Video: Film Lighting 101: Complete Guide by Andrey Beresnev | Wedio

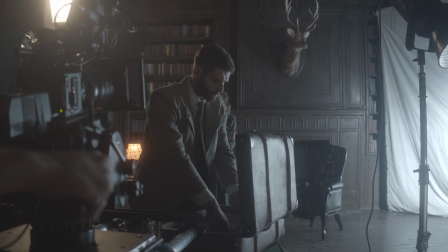guys, I'm Andrey, I'm a filmmaker, I'm from Russia, and in this video I will tell you about my lighting techniques,
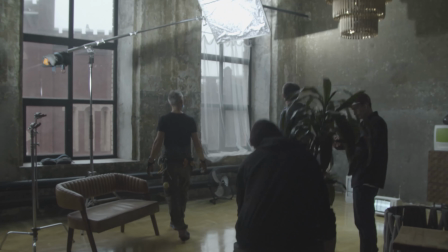my production way and my filmmaking way.
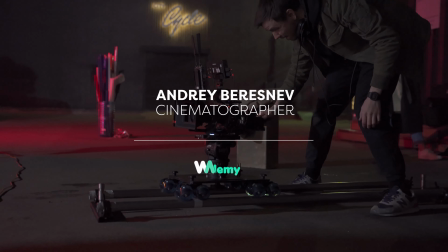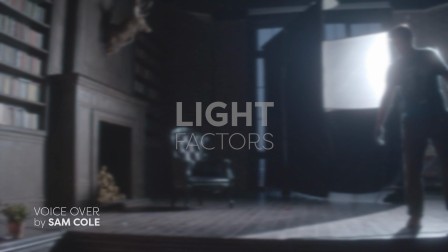The cinematic light has a variety of different factors. The first factor is accent.
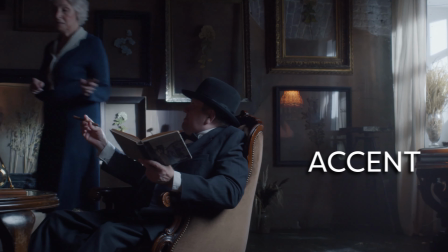With the help of the accent, with the right
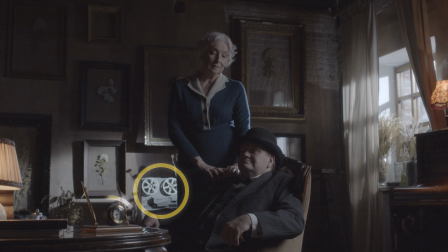light in the frame, you can highlight objects in the frame like people, emotions and other objects that are important to the story.
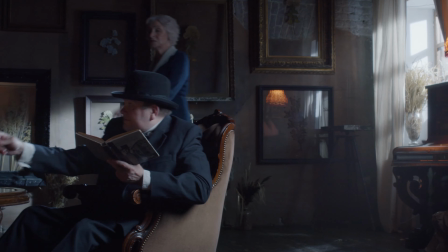The main task of the light in the frame is to underline, to highlight what the viewer should see.
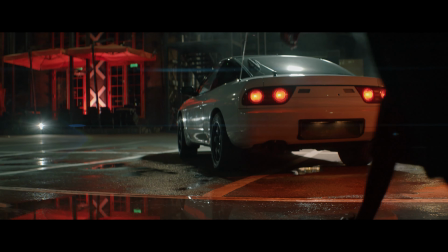The next one is volume and working with the volume.
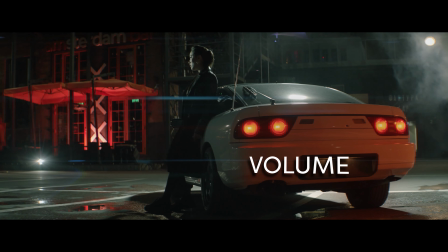Working with a frame is similar to creating the picture but only using the light.
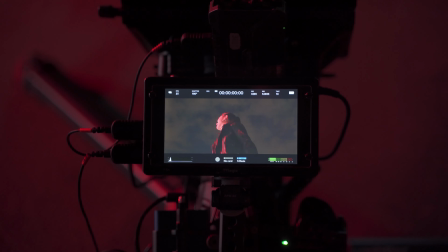To make this picture beautiful, we need to make it volumetric.
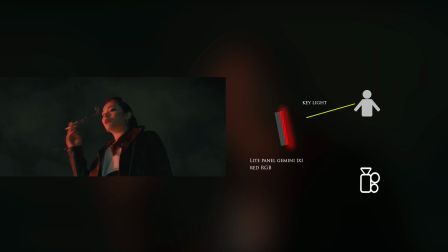We need to create the volume. The high quality cinematic light in most cases look volumetric.
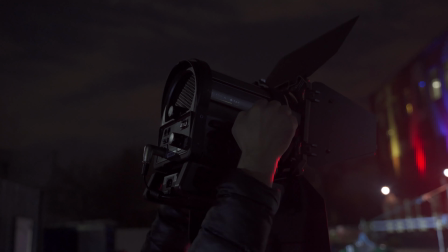How can we create this volume? The most common way is to use contrast.
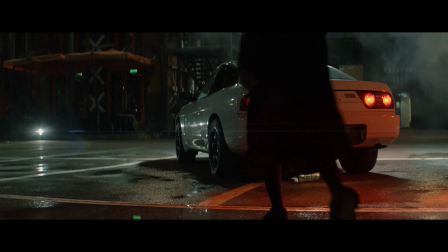Usually we work with the foreground and background using light, and usually we use different types of light.
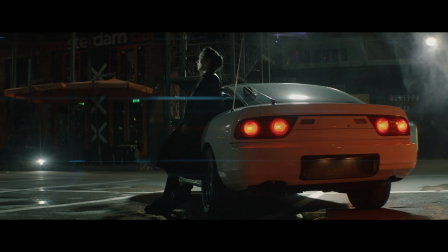In most cases, I think the cinematic image, the image in the frame,
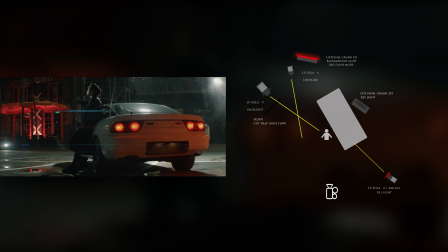looks volumetric because we work with the contrast of light and dark areas in the frame.
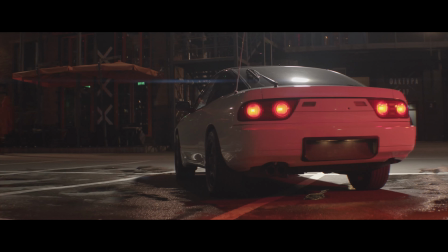In that case, this type of contrast works with highlights.
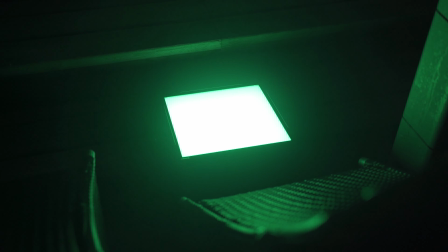We highlight the foreground, it highlights the background, and we understand which is where.
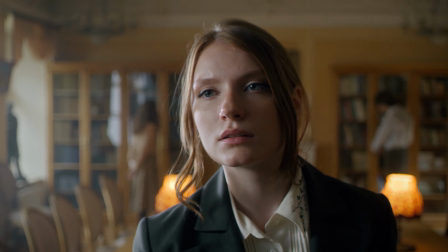The next thing that really influences the frame is the mood and the atmosphere.
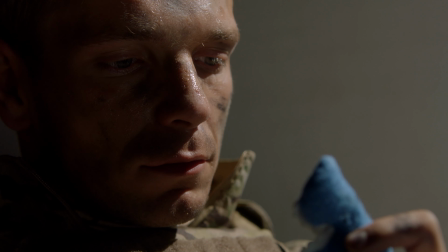So, the light doesn't not only need to be beautiful and nice, it must tell a story to be part of the story and the characters.
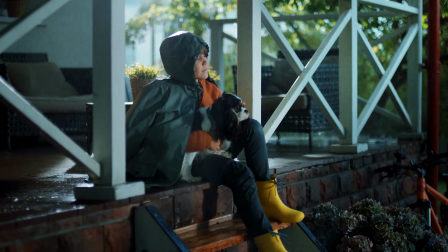As I have already said, the light is an instrument that can manipulate the viewer's attention, the viewer's mood.
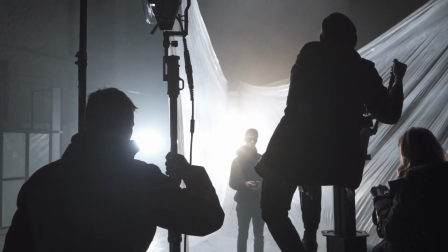When we look at the picturesque, beautiful lights,
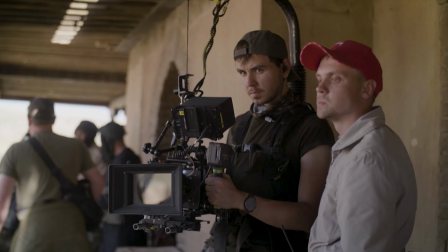we subconsciously understand the information about the world where the characters live.
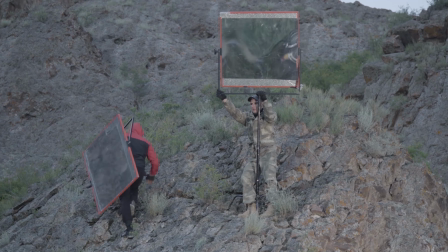I take the cinematic picture as a reference because most examples of advertisement or any commercials originally,
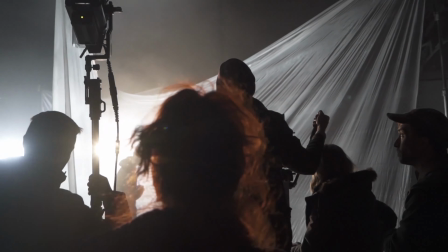the light, the mood, the atmosphere is taken from the cinema.
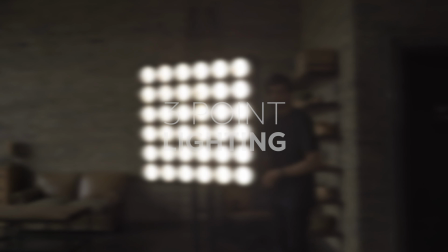I'm sure that you have already heard about the 3-point lighting techniques in the cinema process.
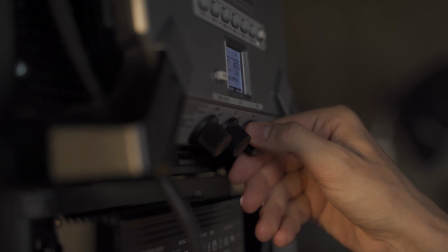The technique would be very useful for you if you just started your way as a director of photography,
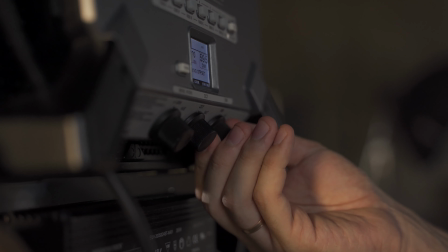especially if you are shooting interviews or dialogues or something like that.
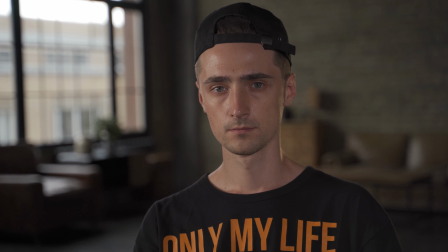This technique is mostly used in middle shots because it doesn't require any special efforts.
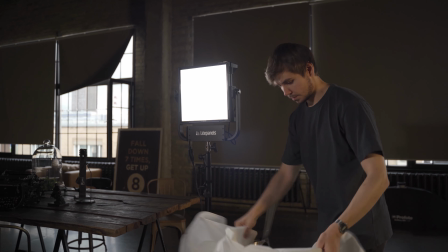It is quite simple, and it doesn't require any expensive equipment or stuff like this.
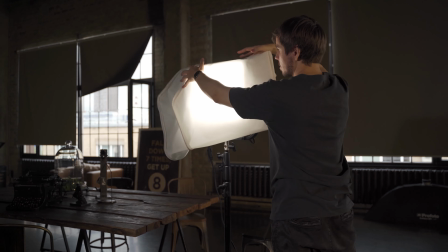This technique is called a 3-point light because we have 3 sources of light.
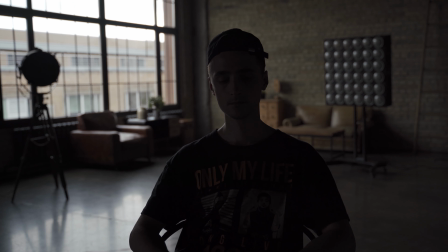The first source is the key light.
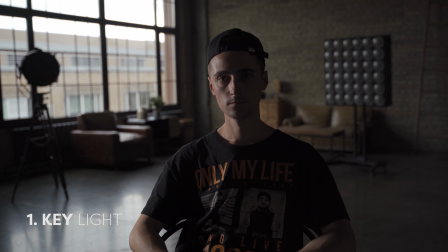It is the main light in the scene because it highlights the most part of you as a character or the most part of your face. Most often it is used on a sideline because it can create an enlightened shadow contrast.
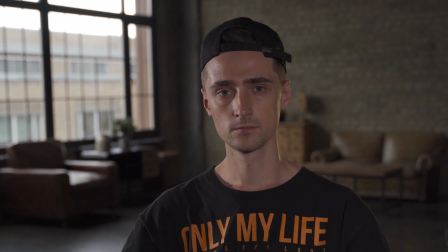In order to make the speaker's face look a little bit softer, usually along with key light techniques, we have the fill light to fill the dark area, to fill the shadow area.
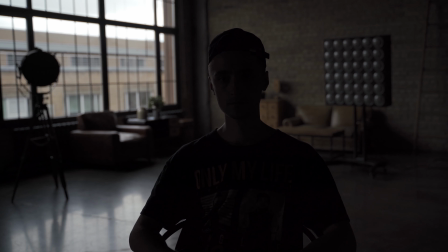The third point is the backlight.
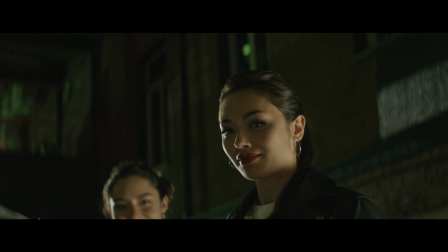The backlight is usually put in the background and is used to create the silhouette, which will highlight the speaker from the back.
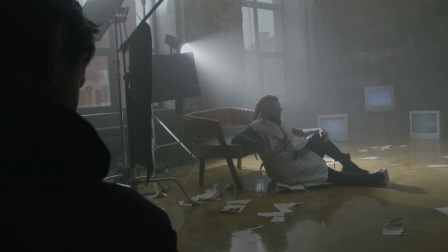The main feature of this setup is that it looks very cinematic. It looks like an interview.